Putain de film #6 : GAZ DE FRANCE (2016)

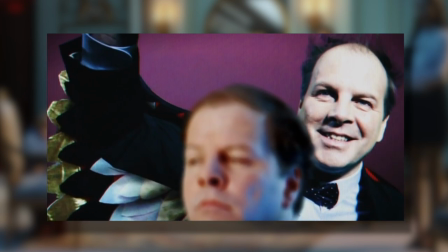[12:37]
Philippe Catherine incarne très bien ce président manipulé, avec un mix entre l'hyper-président sarkozyste et le président normal hollandiste. Et bien que ce soit assez incroyable, conscient. C'est sorti avant les élections présidentielles de 2017 et je ne peux m'empêcher de faire un parallèle avec notre président actuel.
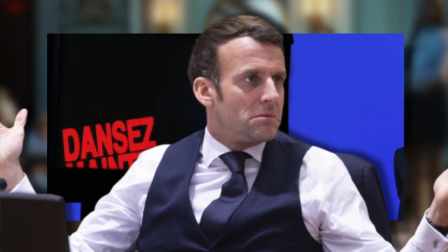[12:54]
C'est un président qui vient d'un domaine hors du cadre politique qui est maintenant détesté et méprisé par la populace.
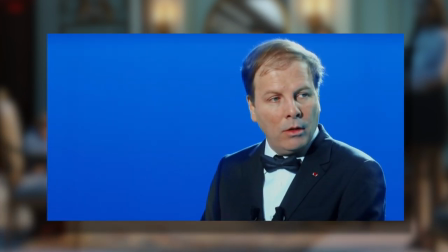[13:00]
Bon, il y a une petite différence, c'est le fait que Bird veut quand même essayer de bien faire,
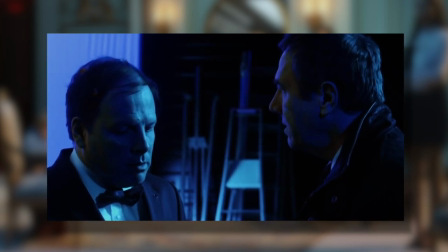[13:05]
mais doit suivre les ordres de ses communicants en ne disant pas ce qu'il pense vraiment jusqu'au
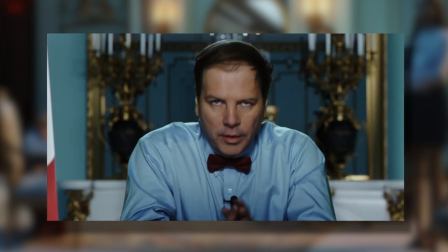[13:10]
moment où le prompteur s'éteint et qu'il pourra dire tout ce qu'il voudra sans utiliser d'artifice.
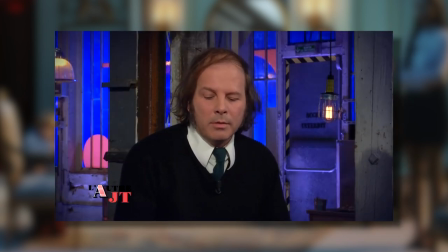[13:14] C'est un moment d'improvisation et c'est souvent dans ces moments-là que la lucidité se fait plus pleine.
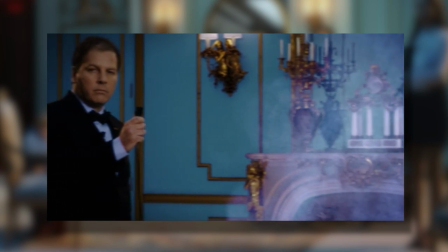[13:21]
D'ailleurs, on peut voir une évolution dans son état d'esprit au fil du récit grâce à la mise en scène du réalisateur.
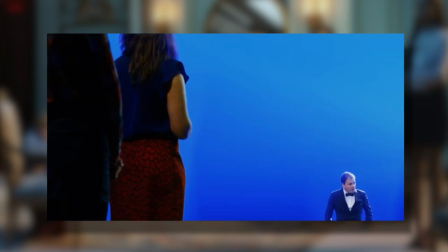[13:26]
Tout a été montré pour que l'état des forces change. On le voit présenté tout en arrière-plan de façon à ce qu'il soit tout riquiqui.
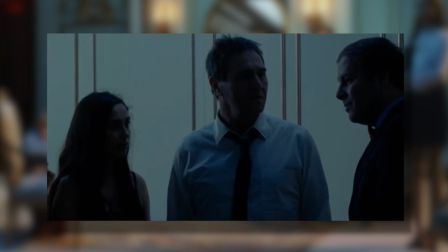[13:33]
Et quand il parle avec son chargé de com', il paraît en dessous et soumis par lui. Ce n'est qu'à la fin qu'il reprend la main en donnant un angle où Bird lui est maintenant supérieur.
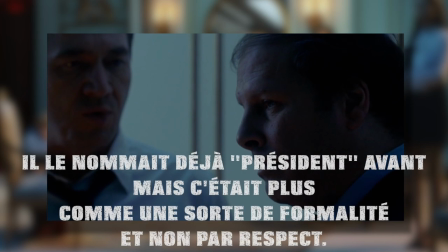[13:41]
Et même à leur dernière rencontre, Batman le nomme enfin président au lieu de le nommer par son nom de scène.
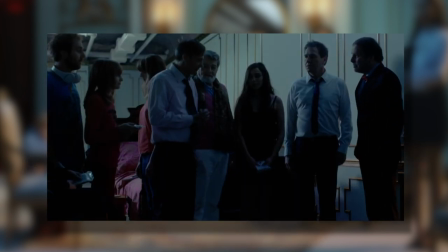[13:46]
On peut quand même regretter qu'il n'y ait pas assez d'intersection entre les autres personnages et lui. Mais bon, Philippe Catherine est toujours aussi bon, et puis le cinéma et la musique ne sont jamais très loin pour lui.
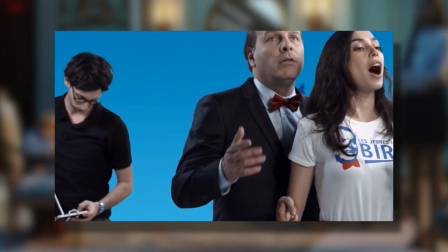[13:56]
Parce que pour la promo, il a pu faire un clip pour le film qui se nomme La Rigueur Enchantant, qui était entre autres le teaser du film.
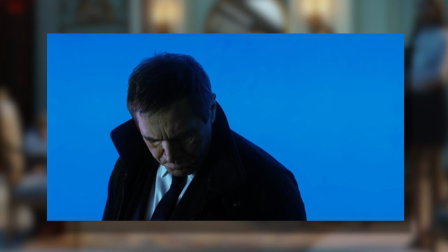[14:01]
Il y a eu comme un alignement des planètes pour que cette chanson existe. Puis parlons de ce chargé de com' dit « Le marionnettiste du pouvoir ».
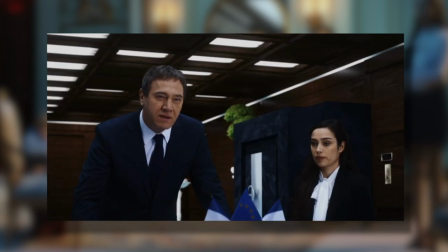[14:08]
Alors, Monsieur Batman, joué par Olivier Rapourdin, est le personnage qui est dans l'ombre du président, celui qui manipule le pouvoir. Comme on voit au tout début, il est celui qui contrôle Bird. Ça me rappelle un gars qui n'a jamais été dans le gouvernement, mais pourtant tu le voyais tout le temps.
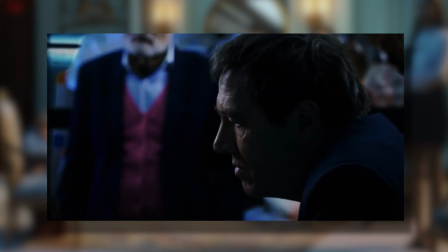[14:22]
Je devais aimer le homard présidentiel. Complotiste! Bref. Oui, parce que ce personnage est celui qui veut que rien ne change, que tout soit dans la normalité.
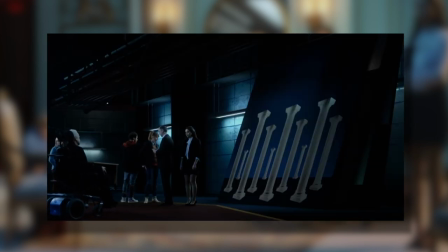[14:29]
Même les candidats pour l'écriture de l'allocution de la dernière chance, qui étaient assez réticents à son sujet, ont tous été éblouis par la manœuvre dont il a fait preuve pour que tout soit sous son contrôle.
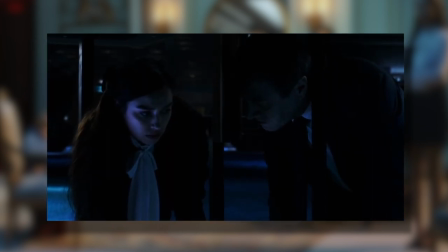[14:38] Parce qu'il reste des gens comme moi. Des gens qui ont l'amour des choses bien faites, vous m'entendez?
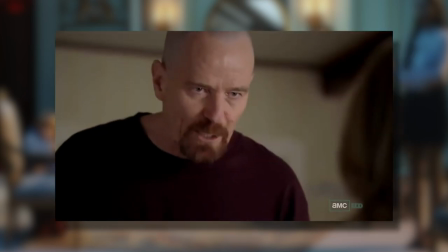[14:44] Il reste des ébénistes du sens. I am the one who knocks.
On pourrait le nommer le nouveau bourreau du renouveau.
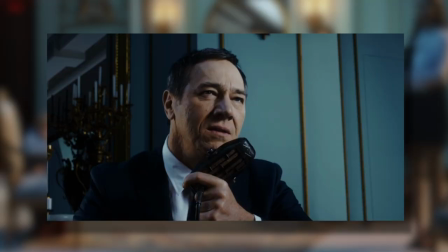[14:50]
Après, c'est pas comme s'il n'y en avait pas déjà assez des bourreaux. Et puis Rabourdin joue extrêmement bien les personnages qui sont de gros salopards.
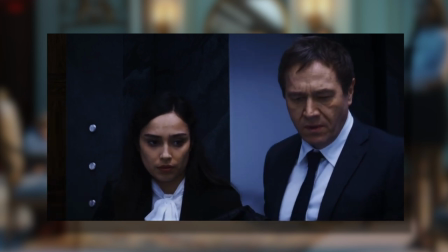[14:58]
Il y a aussi une relation amoureuse entre lui et son assistante, mais ce n'est pas tant traité que ça. Ensuite, parlons des autres personnages qui sont là pour écrire le discours du président.
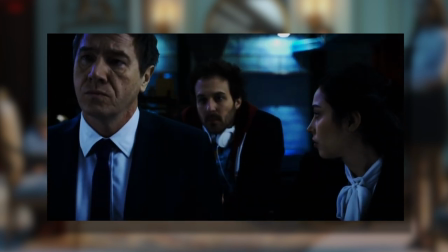[15:06]
Tout ce groupe, interprété par Alka Balbir, Antoine Gouy, Philippe Laudenbach, Darius, Jean-Luc Vincent, Myriam Suder et Anne Stephens,
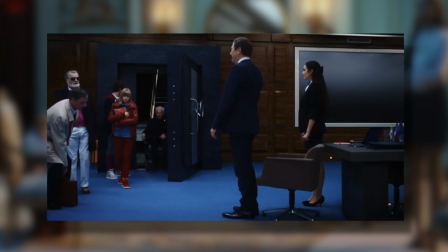[15:13]
représente représente le peuple, bien que pour moi, c'est la vision qu'ont les politiques du peuple qui sont tous cultivés,
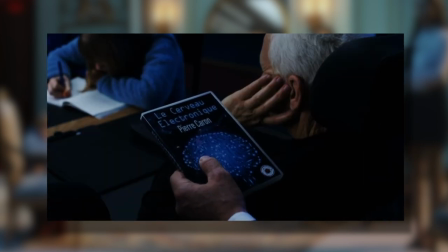[15:19]
ont été dans de grandes écoles et sont tous blancs. Oh oh oh oh, non non non non non non, on va pas aller sur ce terrain-là, non non non non non non non.
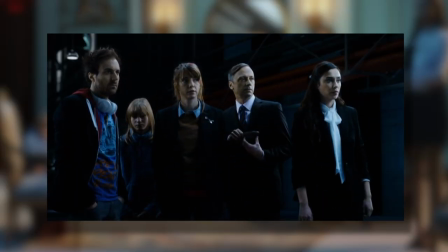[15:29]
Après, ça ne m'a pas échappé que ce sont tous des auteurs aguerris dans leur domaine. On a un romancier, une journaliste, un député, un physicien, un geek et une indo-intello qui me fait penser à une sorte de Greta Thunberg. Après, c'est sûr, on va pas appeler le dernier pecno pour écrire le discours présidentiel, quoique ce serait original.
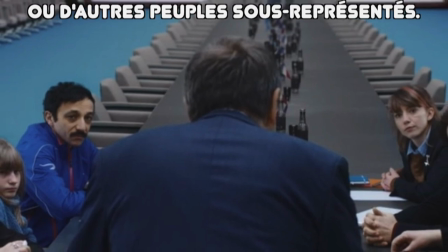[15:45]
Ce que je veux dire, c'est qu'il n'y a pas de représentation des autres classes françaises. Il y a pour moi une sorte de critique montrant que tout ce qui se passe dans la politique est très parisiano, embourgeoisé, auto-centré dans le monde urbain. Après, je vais peut-être un peu trop loin, mais je ne sais pas, je trouve qu'il y a quelque chose à creuser.
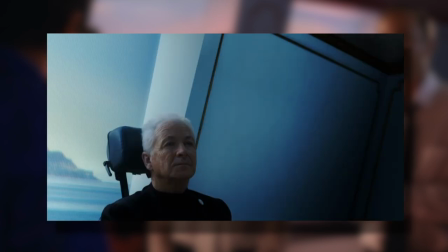[16:00]
Le réalisateur a opté pour des profils atypiques, pour qu'ils aient des avis divers et variés, et pourtant, petit à petit, ils commencent tous à suivre la ligne du président.
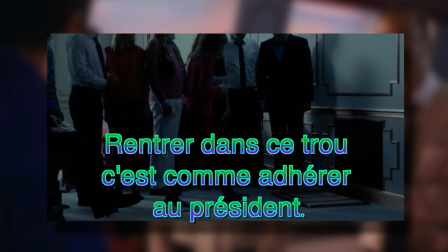[16:08]
Il y a la journaliste qui réussit à s'échapper de cette hypocrisie, mais même à la fin, elle a l'air d'avoir suivi Laurent.
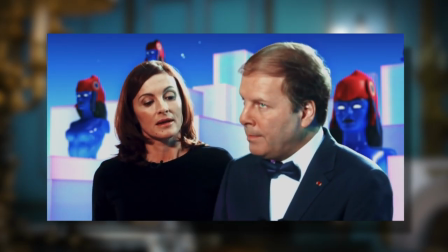[16:14]
Tous aliénés. Puis parlons du point central du film, la communication politique, mais surtout le storytelling.
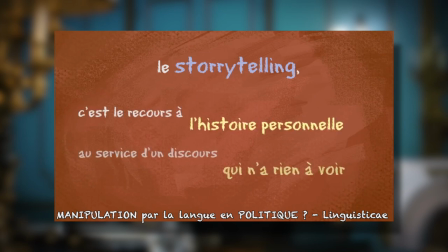[16:20]
Mais qu'est-ce que le storytelling ?
C'est tout simplement le recours à l'histoire personnelle au service d'un discours et un argumentaire qui n'a parfois rien à voir, mais son impact est incroyablement efficace.
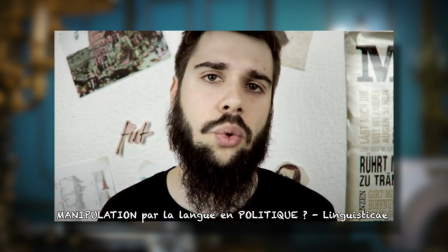[16:29] Le storytelling, finalement, c'est une stratégie de communication qui découle directement de cette emprise de la forme sur le fond.
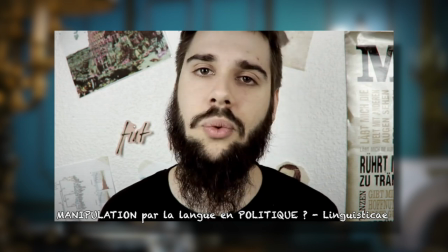[16:35] Tout passe par l'image, hein, hyper contrôlée, même dans les moments qui semblent les plus décontractés, et finalement, le fond se fait de plus en plus rare.
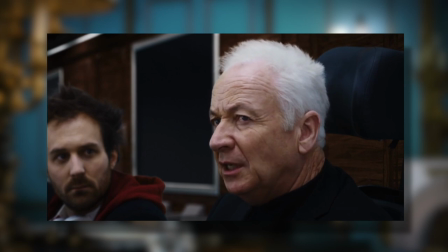[16:42]
C'est une façon d'embobiner les gens en leur racontant des sornettes.